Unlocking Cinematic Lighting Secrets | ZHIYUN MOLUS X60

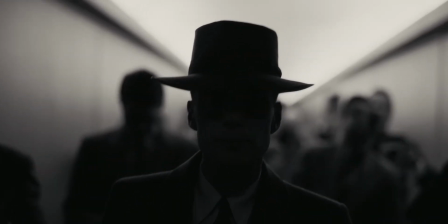Lighting is arguably the most important element to consider when it comes to achieving a cinematic look.
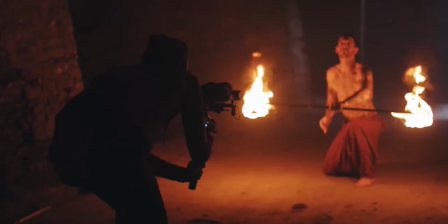It's a massive point of focus for Hollywood, video production companies, and YouTubers. Yet, you don't actually have to spend a crazy amount of money to be able to start using lighting to get those cinematic vibes going. In fact, you can make a massive difference to your videos even by just using one light source. So in this video, we're going to go over the basics of cinematic lighting and how you can use it to start making your videos look banging.
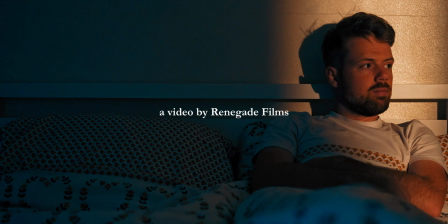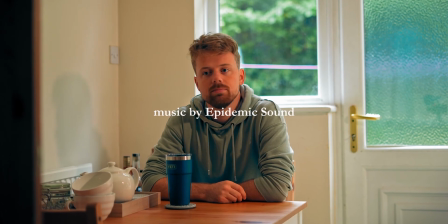So let's start with what's instantly going to give you the most bang for your buck. If I had to give you one sentence that would sum up how you could better use lighting, it'd be that angles are everything. Right now, my source of light is a window, and so it's facing me head on and I'm really well lit, but I wouldn't say that this looks particularly cinematic.
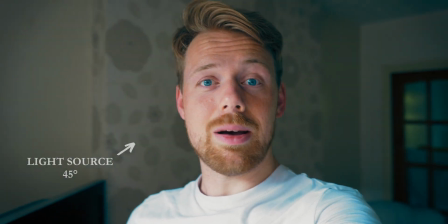But notice the difference if I just turn about 45 degrees in the other direction.
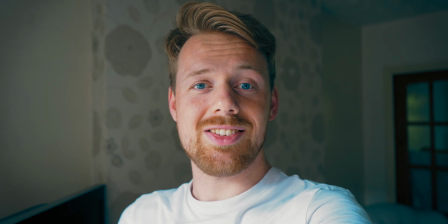Now I've got shadows cast across the side of my face. This is instantly a lot more visually pleasing.
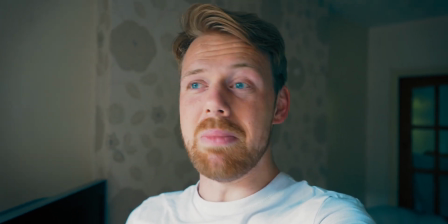There's depth to the image and it just looks a million times better. Taking it a step further,
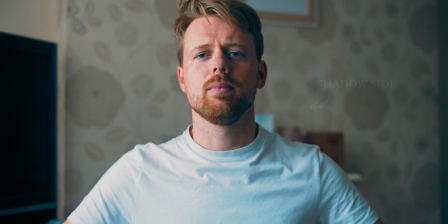if I then spend a little time setting my camera up properly so that I'm filming from the shadow side of my face and my exposure is set to the brightest part of the image,
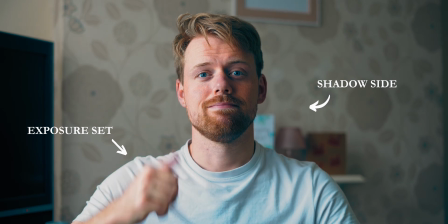well, now this shot looks really good. And this is just me sat in my living room next to the window.
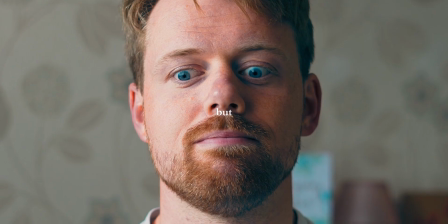Nothing fancy at all. But there is a problem, and that is natural light.
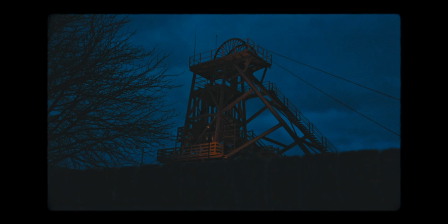It's pretty great when it's working for you, but it can be pretty unreliable, and because you don't have much control over it, using it is only going to get you so far. So if you really want to start taking your filmmaking to the next level, then you're going to need a source of light that you can control.
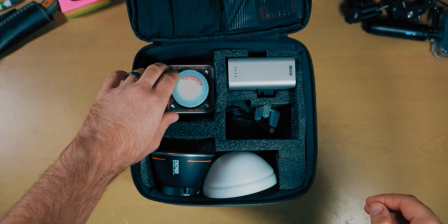So to demonstrate how you can do this, I'll be using the Molus X60 RGB, which ZHIYUN were kind enough to send me to help make this video. The main goal of any lighting setup should really be to create an atmosphere. If you know the mood that you're trying to evoke in your audience, then that's going to dictate what choices you make when it comes to lighting up your scene.
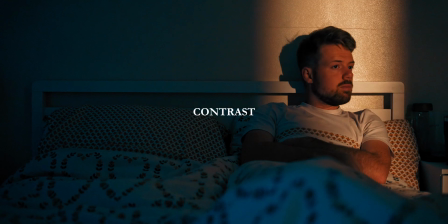What angle should you light your subject from? How much contrast do you want to create between the highlights and the shadows?
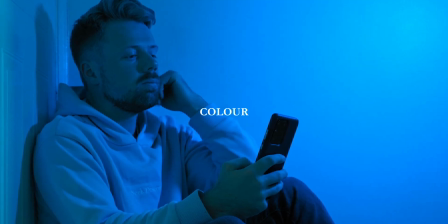What temperature of light or what color light do you want to use? How will you motivate your light?
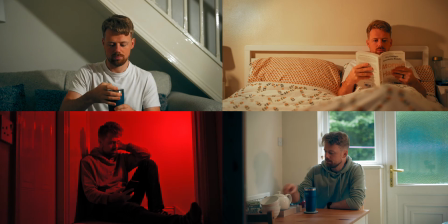If you don't know what that means, don't worry, we'll cover it later. Now let's take a look at some scenes that demonstrate these points.
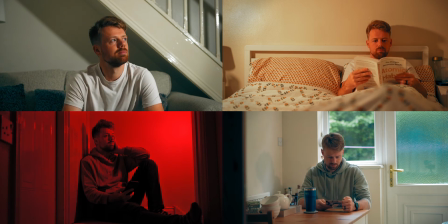And if you happen to be a Hollywood agent who's searching for an actor that specializes in looking vacant whilst drinking coffee,
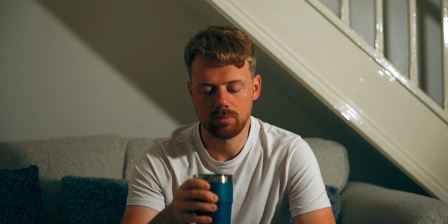well, look no further because you have found your man. In our first scene, we're going to look at how the angle of our light source affects the mood of the footage.
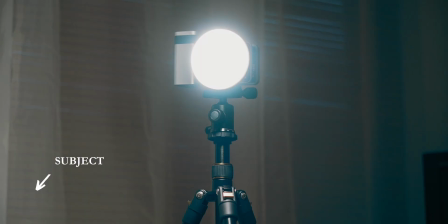Our first angle is pretty standard. We've got the subject lit from a raised side angle, and this is casting shadows across the other side of the face.
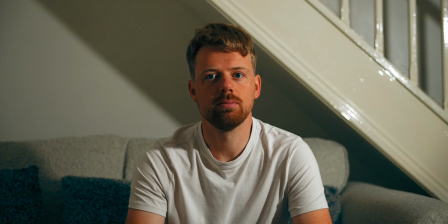I shot this at 6 AM while it was still dark to better show the lighting angles, and I would say that for this sort of setup,
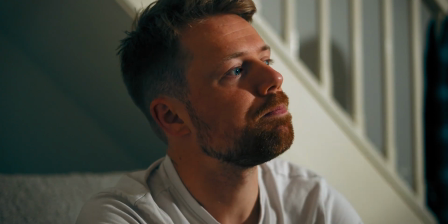usually you'd perhaps benefit from the general area being a little less dark than this. If we look at a clip from the A-roll for this video, we're actually using 3 lights.
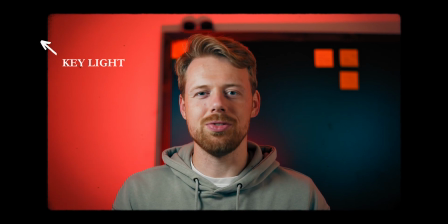We have our main light or key light on this side, there's a backlight behind me to help me stand out, and we have a dimmer light, which is called a fill light, on the other side of my face to soften the shadows a little bit.
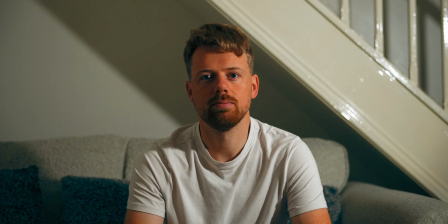Here though, we're only using the one light, so because the room is pretty dark, we've got some moody vibes going.
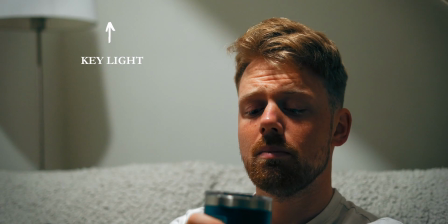If we change the angle of the light to above our subject, the mood changes. This kind of lighting makes our subject look more vulnerable or anxious, which he should be.
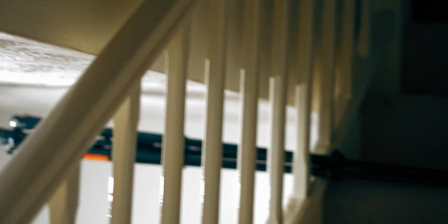Health and safety was not observed to get this shot, and there's a fair chance that that light is going to fall and hit him in the face.
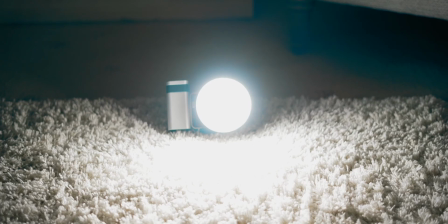Changing our angle again to below our subject, and well, now he just looks dodgy.
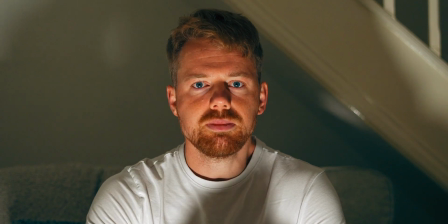In fact, he definitely looks like he's up to something, and I'm leaning towards thinking he should be put on some sort of watch list. I think we've covered angles now, let's move on. Next, let's talk about contrast.
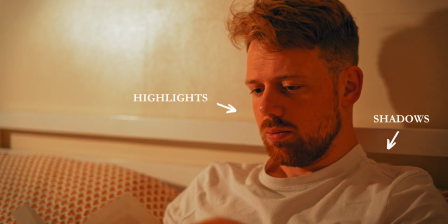The lighting in this very cozy scene is low contrast, meaning there's only a small amount of difference between the highlights and the shadows.
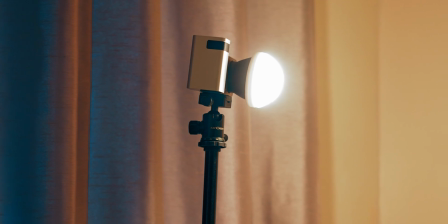Low contrast lighting is very commonly used because it looks natural.
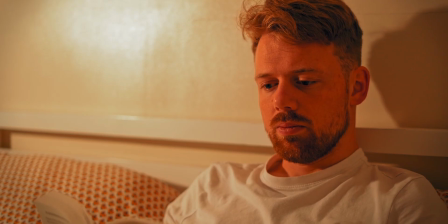It's very effective at conveying positive or neutral emotions, so that makes it the first choice for the majority of shots.
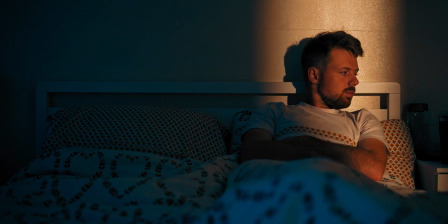High contrast lighting, on the other hand, is great for creating a heavier and more atmospheric feel.